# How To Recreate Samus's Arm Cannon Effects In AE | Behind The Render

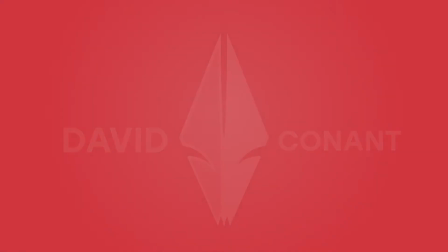0:03 Hi, I'm David. Welcome to this episode of Behind the Render.
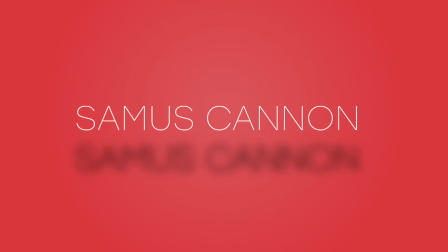0:08 Today, I'm discussing the VFX for the MCD Network's Samus Charge Beam from the Metroid Prime epilogue video.
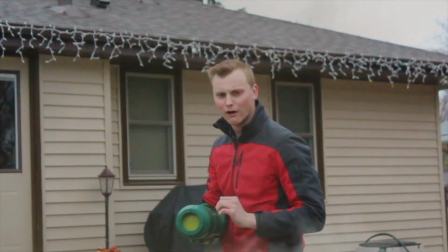0:15 This effect was specific in that the effect needed to look like the weapon from the original Metroid Prime game.
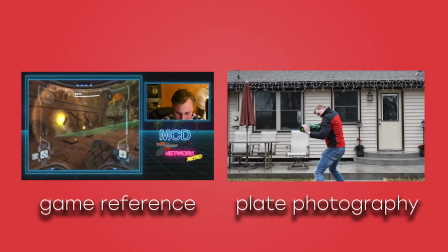0:21 I went over the plate photography and referenced in-game footage to break down the VFX assets that's required to complete the shots.
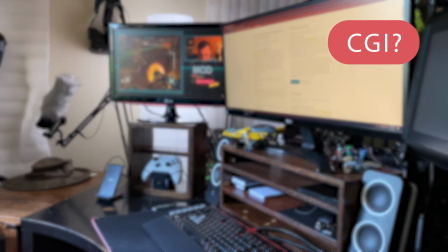0:29 I discussed with the MCD network about replacing the physical cannon with a CGI prop, and they preferred working with the physical prop.
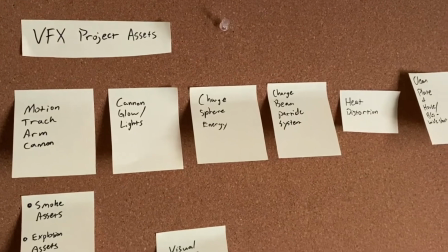0:39 Overall, I would need assets to match practical smoke, create an explosion, and create the charge beam.
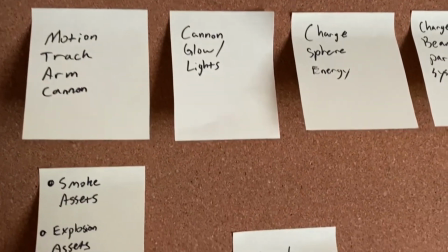0:46 We also discussed a visual gag, which was ultimately cut for the final edit.
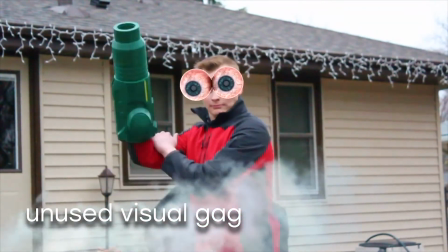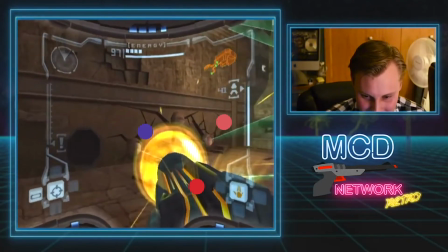0:56 The arm cannon would need a charging effect with particles sucked into the cannon charge, in addition to glowing areas of the arm cannon.
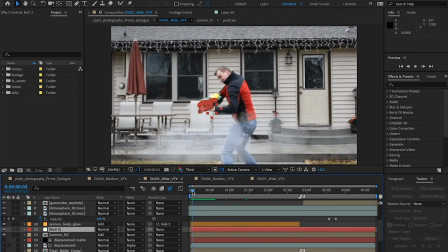1:04 The tracking data of the cannon was acquired in two places, the front of the cannon and the top.
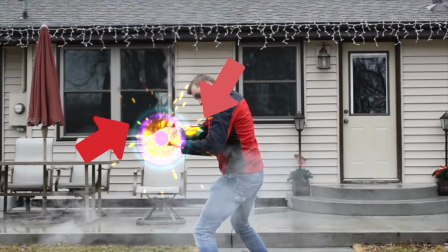1:11 I tracked the points in X and Y with rotation so the charge effect and glowing lights stick to the cannon.
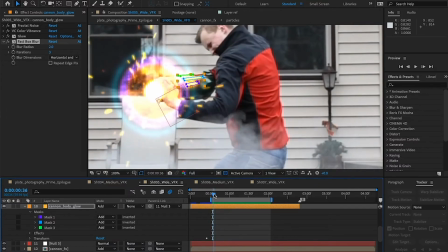1:17 To save resources, and since the effects would be used in a wide shot, I made mask shapes for the cannon lights instead of modeling CG light assets.
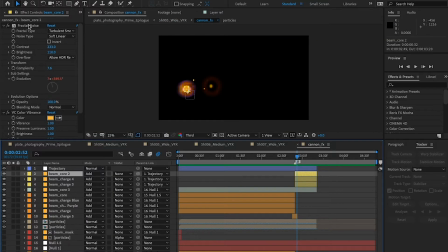1:27 The charge beam could be broken down into colored spheres, animating energy with additional energy sucked into the sphere with some heat distortion coming off the barrel of the cannon. The spheres were made with fractal noise animated with an expression and cropped with masks.
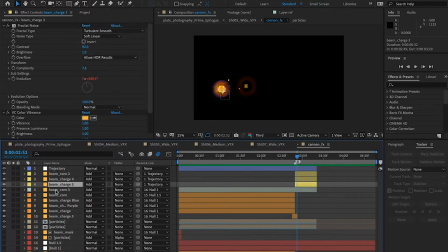1:43 Each sphere was built off the base element and adjusted with two spherical masks to define the shape.
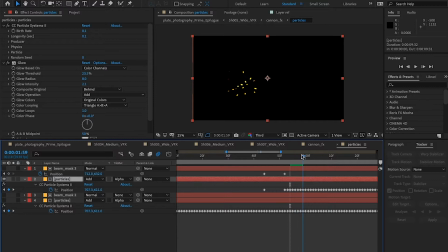1:50 Inside the charge beam, I included a particle system for the energy streaks.
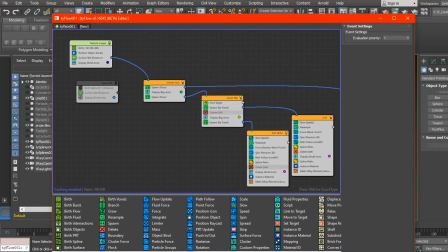1:55 After Effects doesn't have a particle system that allows particles to be pulled to a source location, so I had two options.
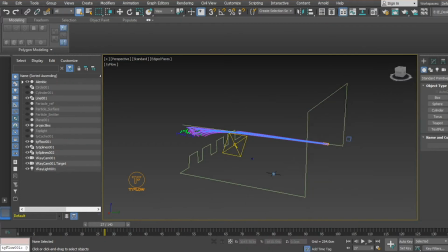2:02 I could go into a full 3D program and set up a particle system that has the control I want, or I could create the effect emitting outwards and reverse the footage.
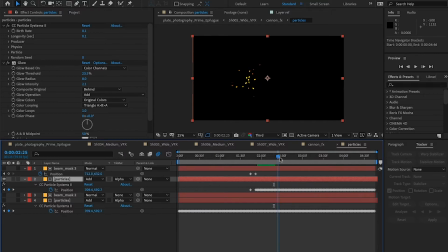2:12 The tricky part was getting the particle emitter to animate correctly to the movement of the cannon.
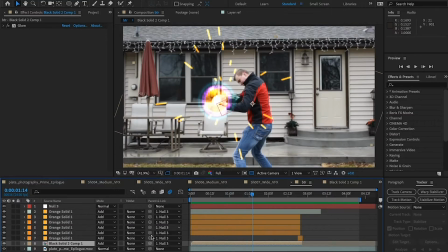2:17 It would have been easier to make an extra large comp and emit the particles and then assign the footage to the motion of the cannon,
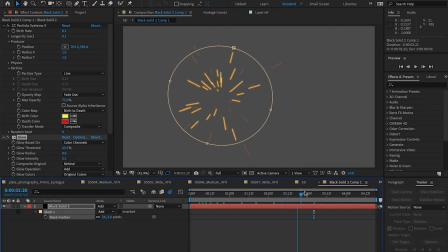2:23 however a pre-built comp moving afterwards would not have the interaction I wanted.
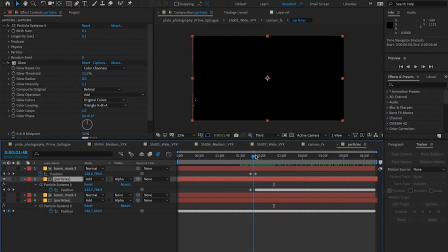2:29 The particles needed to have the momentum of the arm cannon affect their position. What I ended up doing was taking the keyframe data of the arm cannon and reversing the order of the keys.
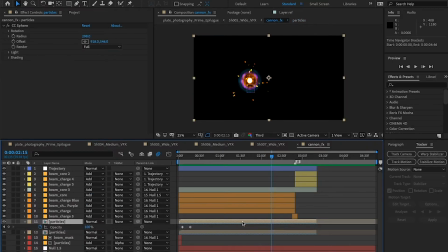2:39 So when I embedded the particle system and reversed the playback of the particles they move with the inertia of the arm cannon movement.
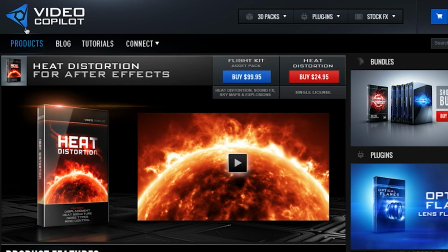2:47 The heat distortion was a bit more complex. If you If you have After Effects and money to spend, you can buy the amazing heat distortion plugin from Video Copilot.
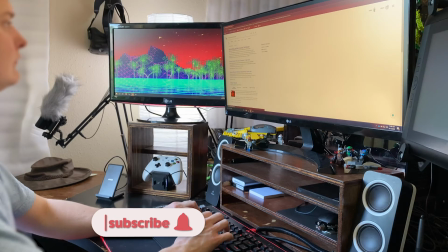2:56 Keeping things on budget, I opted to build my own heat distortion by researching compositing methods and the general science behind heat distortion.
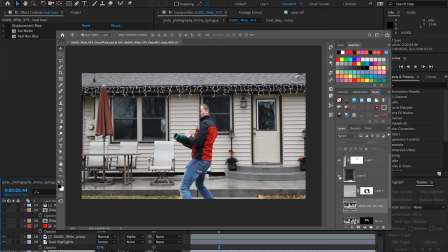3:04 The heat distortion was achieved by creating a clean plate of the background by painting out the actor, then creating an animated displacement map.
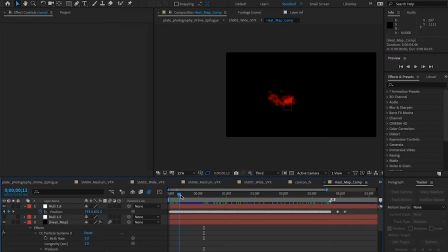3:12 The animated displacement map was achieved with a particle system inside of After Effects built to behave like rising heat. The particles were set up as two systems on the red channel, for the distortion map and for the distortion mat,
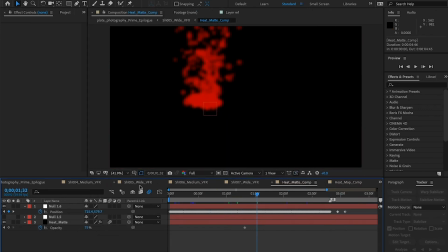3:24 with the mat having more mass to feather the look of the distortion against the background.
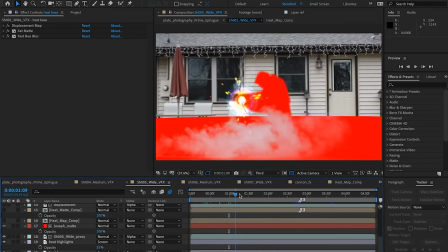3:29 Rotoscoping the actor and creating the clean plate allows the heat distortion to only distort the background elements and not the actor.
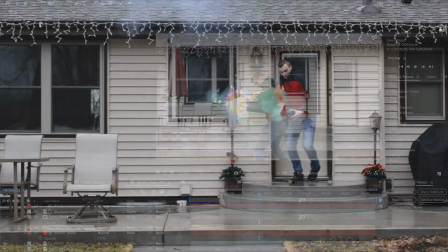3:36 In addition to the charge beam effect, I needed to help blend the footage with the physical smoke shot practically.
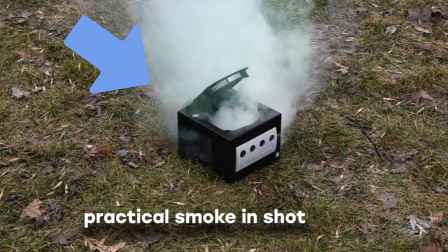3:42 Some of the shots did not have smoke when they should have. So for continuity, I would need to add smoke back into the shot.
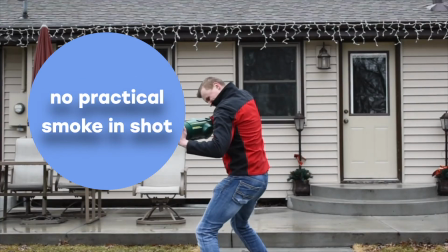3:48 The charge beam would also create an explosion that had to be accounted for. Stock footage of smoke was color corrected and manipulated to match the smoke seen in the other shots.
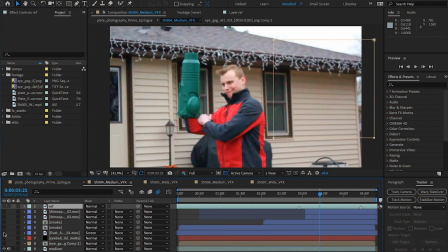3:57 This process utilized the fundamental compositing tools used to combine and match footage. The explosion used a combination of stock footage and particle simulations.
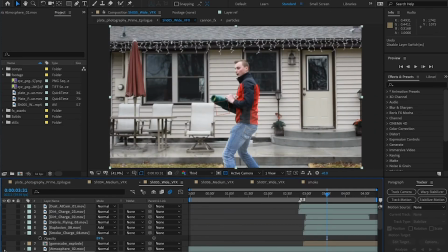4:06 The particle simulation helped me to get larger chunks of debris in the shot that flew outwards.